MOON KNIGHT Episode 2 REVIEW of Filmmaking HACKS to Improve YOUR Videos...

Hey folks, Cam here, back with you in the kitchen along with some airplanes my kids just made and brought to me. And we're going to be going over the second episode of Moon Knight on Disney+.
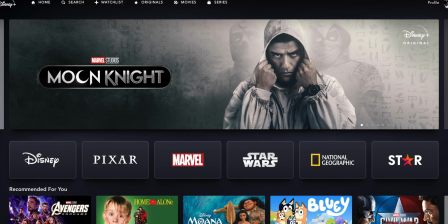(0:11)
Now, I'm not going to go over the plot or anything like that like I did in the last video, so I don't know if there will be spoilers or not. What I'm going to do this time is just looking at interesting filmmaking aspects that I noticed during the video, things that you could keep in mind to give you ideas on how to make your videos even better. So we're gonna get right into this now. And I hate it when YouTubers say that. I hear it so much, I guess I said it. But yes, that's what we're doing now.
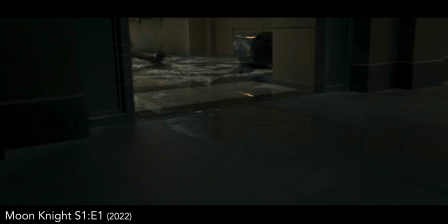(0:37)
So if you remember from the last episode, if you saw it or not, there was this dog type of thing that was chasing the main guy, Steven.
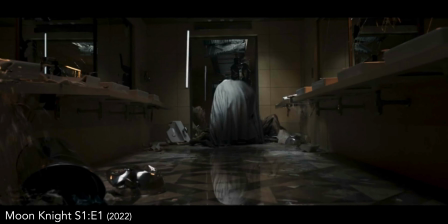(0:45)
And then all of a sudden he turned into what we think is the Moon Knight at the end, and he's beating him up and stuff.
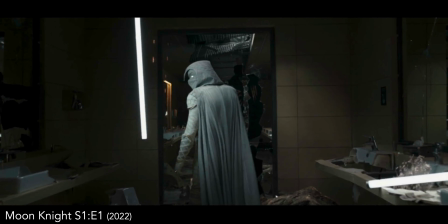(0:52)
So after that, he turns around, we see what he looks like, and then it cuts to black. And that is where we pick up from the next video. And like I said before, when you're making a video, whether it's a movie, a TV show, YouTube video, TikTok, Instagram, whatever, you have a finite amount of time, usually a very short amount of time, to get people interested and keep watching. So you got to pique people's interest so they're like, I want to see what happens next. And I think once again they did a good job with this. So right off from the beginning,
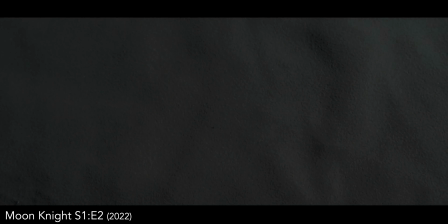we hear a lot of those sounds that were taking place during that fight that we just saw in the bathroom on the last episode.
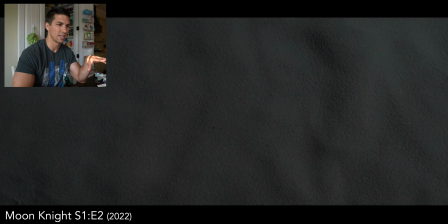(1:41)
And then from there, it goes from black to seeing sand, so we're thinking, oh, maybe we're in Egypt now or something like that.
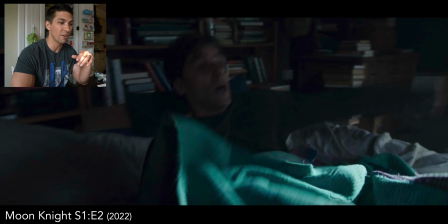(1:46)
But then the camera comes up, we see him startled out of bed and freaks out and falls on the floor.
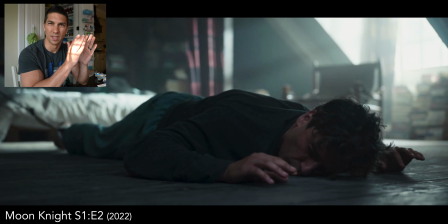(1:51)
And the reason I think this is so interesting is because we just saw all that stuff happen last episode.
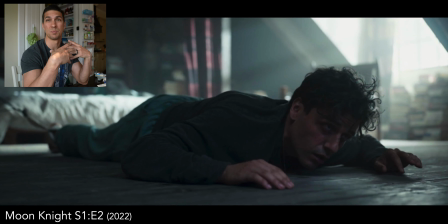(1:58)
Now it's like, wait, was it just a dream? He said before that his body seems to go out and do stuff when he's asleep and he can't help it. But in this case, he's in his bed and he's hooked up to his anklet thing to the railing that's supposed to keep him in his room. So maybe the whole thing was a dream, we don't know.
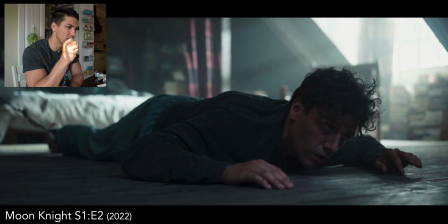(2:17)
So that, for me, interested me to think, okay, I want to see now what is going to happen. Like, is that all in his head? I don't know. And the other thing to point out is it's very cliche to start out a video with someone waking up. I'm going to tell you that right now. If you're making your first short film, whatever, don't start with someone waking up. Just don't. But in this case, they did it in an interesting way. It's based on something that already happened before, and the guy was like startled out of bed, and it makes sense to do it in this case. But if you start your video with someone laying there in bed and their alarm goes off and they're like, oh, just skip it. I was tempted to do that in a short film I did coming home, and instead of doing that,
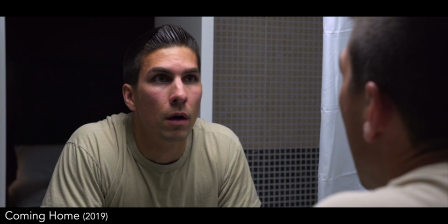(3:02)
I started with me in the bathroom looking at myself in the mirror, because you don't have to show every single thing. In this case, it makes sense, but you don't need to show someone getting out of bed all the time. And now every time you watch a movie or a show and you see it start with someone getting out of bed, you're going to think, amateurs.
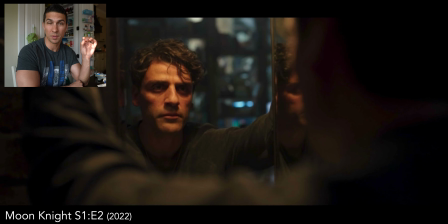(3:18)
So we go from that to him looking at himself in the mirror. And if you remember from the last episode, the mirror was talking back to him, an alternate personality or whatever, Mark.
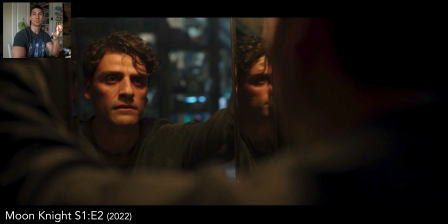(3:27)
But I do like their use of mirrors in this. So instead of just looking right at the actor, you're looking at him through a mirror. So that adds some depth automatically, because you have your subjects back in the foreground and then their face is what's focused on in the mirror. So it's almost like a conversation going on, and then you have the reflection behind him in the mirror as well.
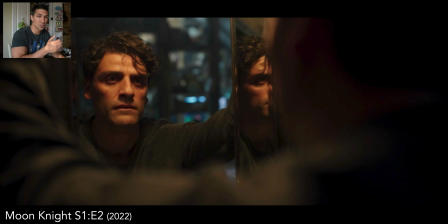(3:46)
So you're in a small space, but you still get a good feeling of depth in that. And just like I said, I started out my video coming home like this with me looking in the mirror as well.
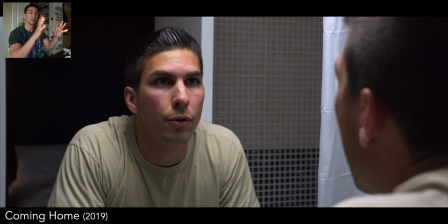(3:54)
And it's just a good way to do the frame in a frame type of concept, like I said before.
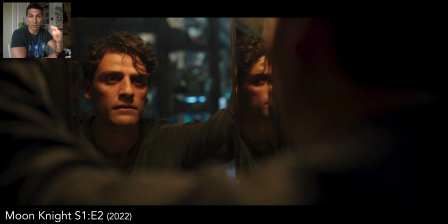(3:59)
So we've got this square box, his frame. I'll link some videos on that with lots of examples to help give you ideas on that. So, and then the next scene, I know it's like I'm going through scene by scene, but the first few scenes had some stuff I noticed.
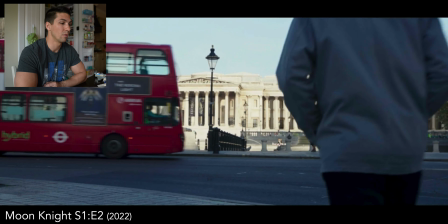(4:11)
Set design. Just like we said before, here reminding everyone he is in London,
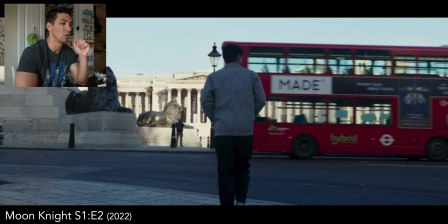(4:15)
because we have the iconic London red double-decker buses going by in almost every scene where he's outside, and we're going to see that more through this. But it's just a good reminder of where we are without having to tell people where you are. And everyone likes the double-decker buses in London.
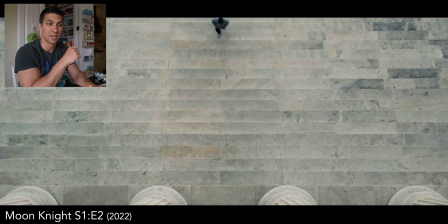(4:33)
So he's going back to work, all good. To the very next scene, we have him walking up the steps, overhead view.
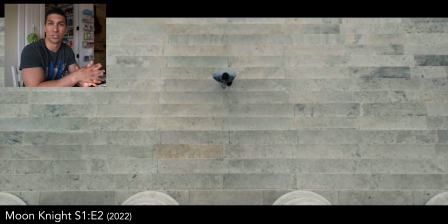(4:40)
So overhead's always an interesting way to show stuff, because we don't normally see stuff that way. You don't want to overdo it. For example, in my short film, Bedtime, I didn't want to be boring showing someone walking up the stairs from like a low angle of stairs with me walking up.
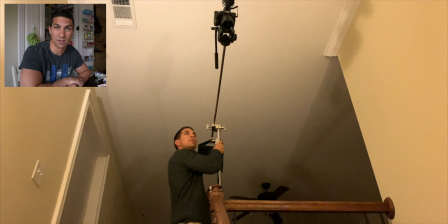(4:57)
So what I did was I rigged up my camera with an overhead view looking straight down at the stairs, because part of the joke of that video was the kids aren't going to bed.
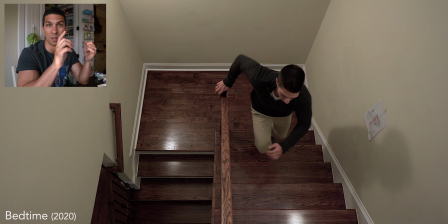(5:06)
So just to show constantly how many times I have to go upstairs they're whining about food and drinks and stories and toys and all that type of stuff.
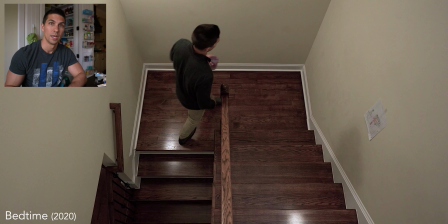(5:14)
So you see that overhead view and kind of dragging slower each time. I'm like, ugh.
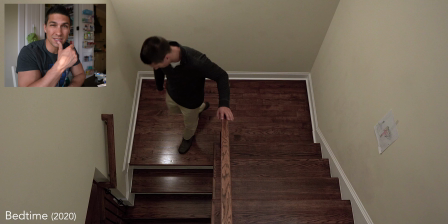(5:19)
But in this case, it's kind of interesting what they do.
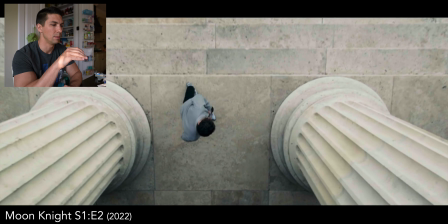(5:21)
So we're following them, and then the camera keeps going and tilting upside down as he walks into work.
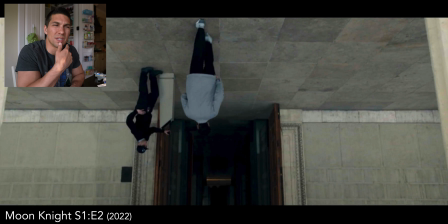(5:29)
And I watched it a couple of times and I was thinking, why? What was the purpose of that?
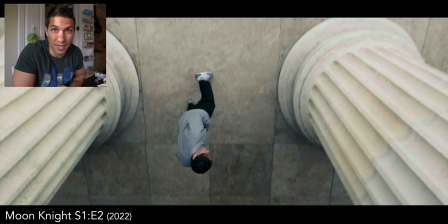(5:35)
And you see later on, he ends up, spoiler alert, getting fired from his job because of what happened in the previous one when they look at the security footage.
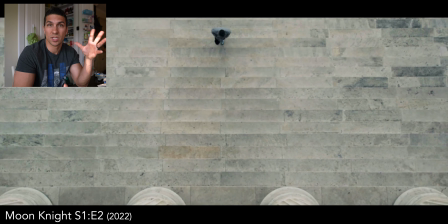(5:43)
But it's almost like, we just saw what happened, and now he knows something's off in his life.
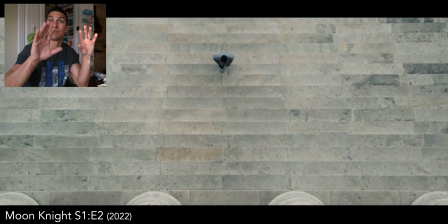(5:48)
And as he's going into his job, things aren't the same, and things are kind of turning upside down for him, His life's turning upside down.
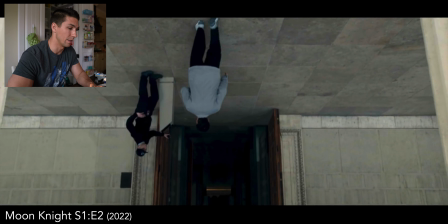(5:56)
So that's an interesting visual way to show that, in my opinion. So then he meets up with the security guard and they go to look at the footage.
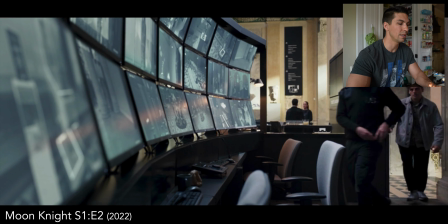(6:04)
And when they first step in there, it's pretty interesting how they have it set up.
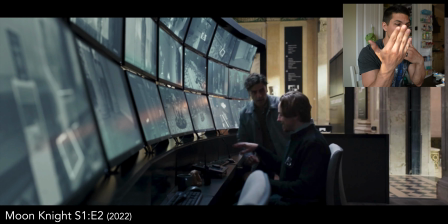(6:08)
Instead of just being, right up in their faces, it's always good to start with somewhat of a wider view. And in this case, when they do that to show where they are, you get a nice leading line of all the security screens going in to where they're sitting. And I have another video as well on leading lines I'll post up here, but finding those types of things,
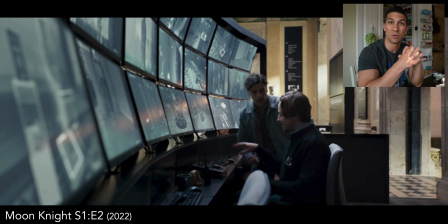(6:26)
or even setting things up on your set in a way to do that, will make things more visually interesting, add depth once again, because one of the hardest things in video is adding depth, because you have a two-dimensional image that you're looking at on a screen and you want to give it as much depth as possible so it doesn't look flat and boring.
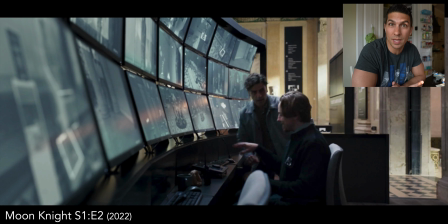(6:42)
Obviously there's times when maybe you want it that way, if someone feels like their walls are closing in or they don't have any space, they're shut up tight, whatever. But in general, it's just more aesthetic to have a deeper angle there, or a deeper view, I guess.
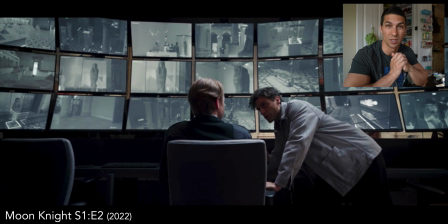(7:02)
And then, we move into a close-up of them back and forth when we get into conversations after we establish where they are.
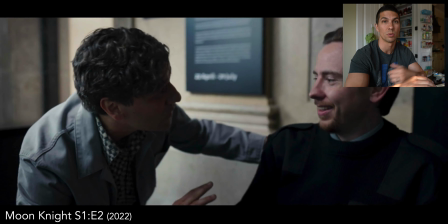(7:08)
So establishing shots are always good when you first get into a location. Some more interesting things that happen now.
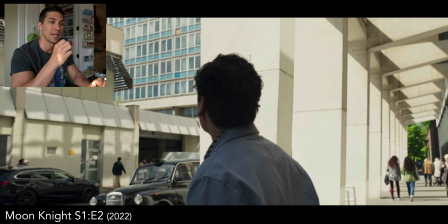(7:13)
He got the key that he found in his house and realizes to a storage unit.
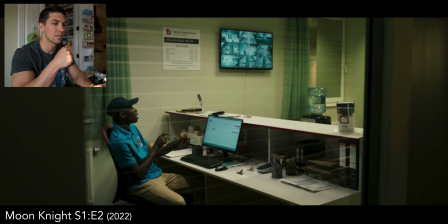(7:17)
So he goes in there, and as he comes in and talks to the guy, instead of just having your typical, over-the-shoulder shots talking to someone, we have a 50-50 type of shot, but looking through a door window once again. So we have that frame in a frame concept to make things a little more interesting,
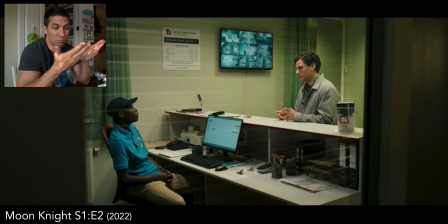(7:33)
that adds some depth to the shot and just gives you a different perspective instead of constantly having the exact same, conversational shots. And the thing that's important with this stuff is you have to remember, so many people think, what are the cinematic settings I need on my camera to make my videos look cinematic? Well, aside from frame rate and your shutter speed being double your frame rate, there's not a whole lot in your camera to making something look cinematic. It's more so your lens with depth of field to add some, not contrast, but depth. To separate your subject from the background. Or lighting. Lighting is huge in how you light someone's face.